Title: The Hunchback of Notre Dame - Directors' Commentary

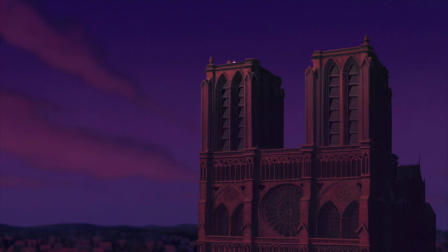[37:24] I bet the king himself doesn't have a view like this.
Actually, the king does have a view.
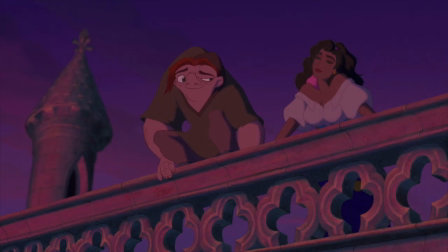[37:29]
He lives in the South Tower. Yeah, we don't want to shed a light on that. That was actually a Will Finn, our head of story, that was one of his contributions.
I bet the king himself doesn't have a view like this.
He felt that in a way that Quasimodo doesn't understand he's...
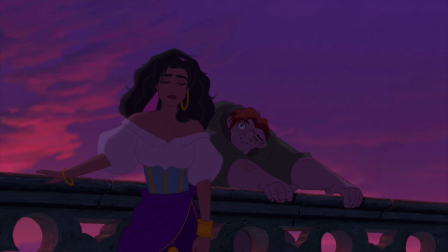[37:47]
What he has, right? Yeah, he doesn't understand what he has right beneath him. This prison that Quasimodo lives in actually has a really, you know, a silver lining to it.
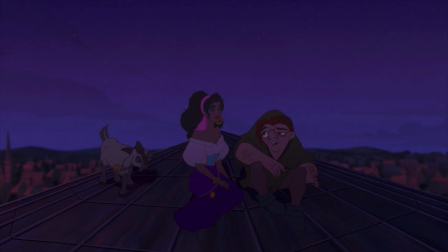[37:56]
You notice a really neat, subtle lighting change through this whole scene where it goes from the sun setting and each scene progressively gets a little bit darker,
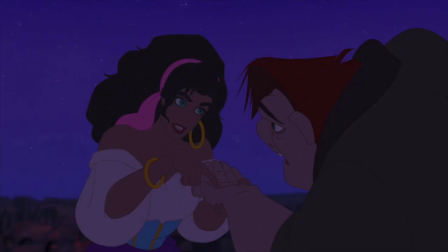[38:03]
a little bluer, the stars start to come out. Yeah, it actually becomes night over the course of this little palm reading scene. And again, this scene was meant to show the common thread that ran through both Quasimodo and Esmeralda.
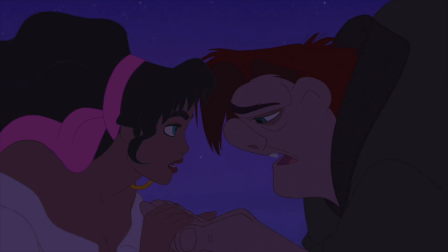[38:19]
The outcast. Yeah. I know she did both of them. She's a social outcast, a gypsy, who lives on the fringes of society, and he's... He's an outcast because of just his physical body, because of his appearance, and in a way, they are the same, and that's what this scene is meant to convey.
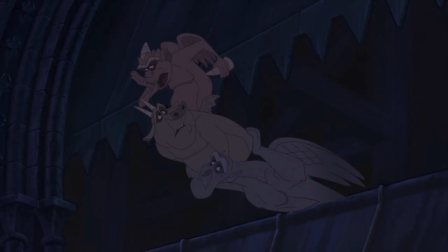[38:35]
There's the biggest laugh in the show coming up here. And Laverne says truss, not dress, but it's funny either way. The kids laugh when they hear dress, and the adults laugh when they hear truss. I sure do, yeah.
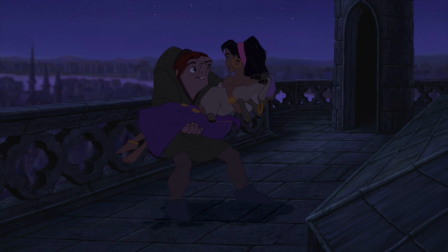[38:50]
This builds up to one of my favorite little action sequences in the film. Yes, we kind of called this King Kong in Reverse.
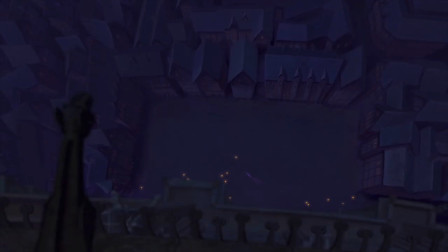[39:01]
There's some great layout work in here. This is a secret scene here on that balcony that's swinging back and forth down below the camera, or about halfway down the cathedral. You'll find statues of Donald Duck and Goofy. I love this scene.
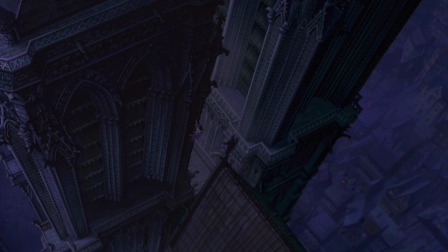[39:18]
It's beautiful layout work, beautiful background painting. It's just where everything combines to be a beautiful scene.
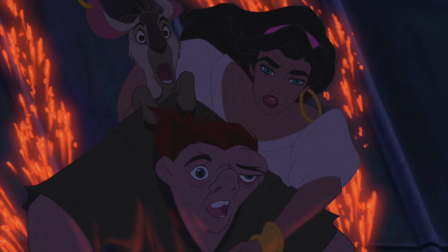[39:23]
Kind of a fun thrill ride sequence. Jason Alexander did some play-by-play descriptions for this.
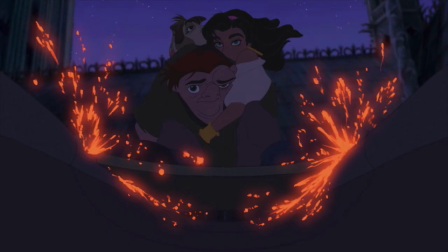[39:29]
We had a gag one time where the gargoyles kind of narrated the sportscasters. Yeah, like it was a bobsled run in the Winter Olympics. Jason was going, Quasimodo certainly looks good today. Back in the Vatican Games of 1438.
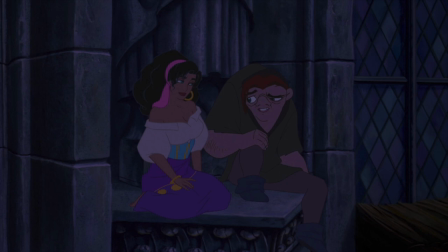[39:44]
It was... Here comes another big, big laugh in the movie. Where the goat...
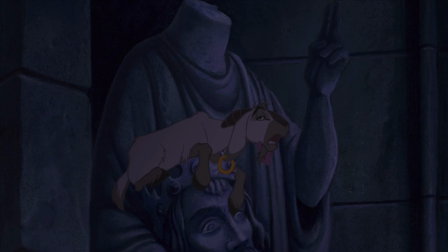[39:51]
That was the very talented Gary Trousdale again as the goat.
I'm never going back out there again.
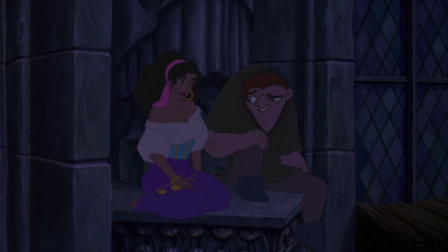[39:57]
Notice how he says the word out there. I hadn't noticed that before. It's a theme. As though it were planned. This was a scene that, again, was created by Will Finn, our head of story.
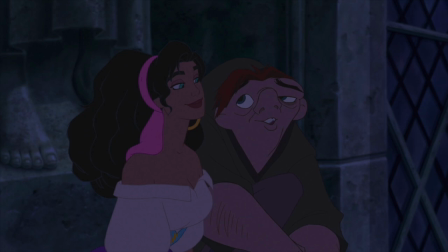[40:13]
The writing process is very collaborative in animation. We not only had a team of writers, but our story people also contributed a great deal of dialogue. this whole idea of the amulet and kind of visualizing
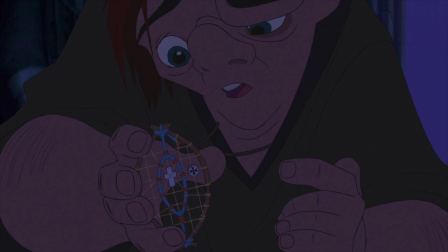[40:22]
the uh the the uh location of the cathedral in the court of miracles is kind of an interesting idea kind of abstract map yeah
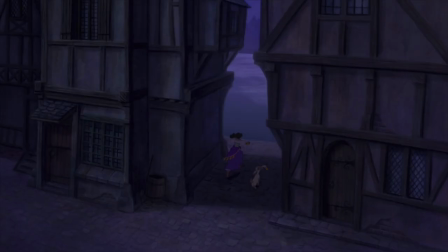[40:32]
it's one of my favorite scenes where esmeralda appears to jump in the sand right here
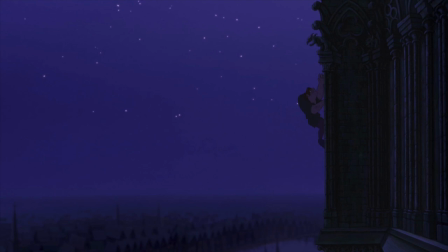[40:37]
not really always did miss that sound effect yeah we always added it whenever we'd screen it for ourselves no
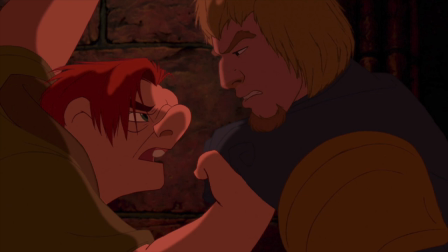[40:44]
soldiers sanctuary there's quasimodo in kind of his guard dog mode we wanted to have a scene where quasimodo acted a little bit more like the movie monster we all know and love just just for one one instance he we got to see his
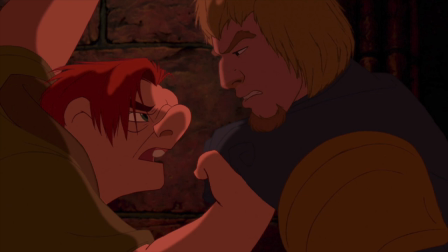[40:58]
scary side you see the potential but yeah he can be pretty fearsome and this kind of this kind of comes into play later in the in the siege of the cathedral we really get to see him cut loose and show how physically strong he is kind of foreshadows that.
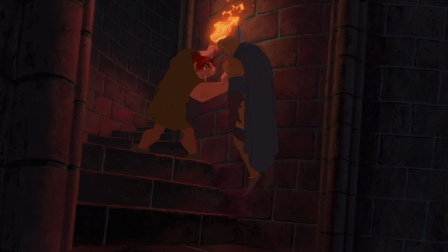[41:15]
It's played for a joke, but yeah, he's really strong. He's holding up Phoebus and a full suit of armor with one hand.
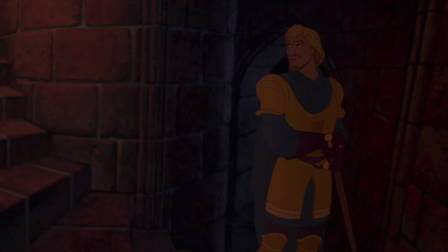[41:21]
He has the strength of ten hunchbacks. It also kind of connects... Plus two. It connects Quasimodo and Phoebus by the end of the scene.
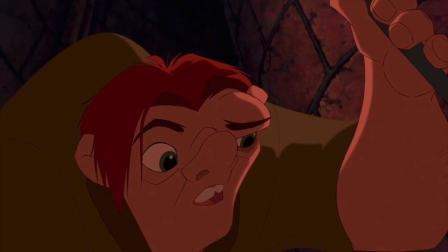[41:28]
They have a little... You know that they're kind of hit it off a little bit. Just a little.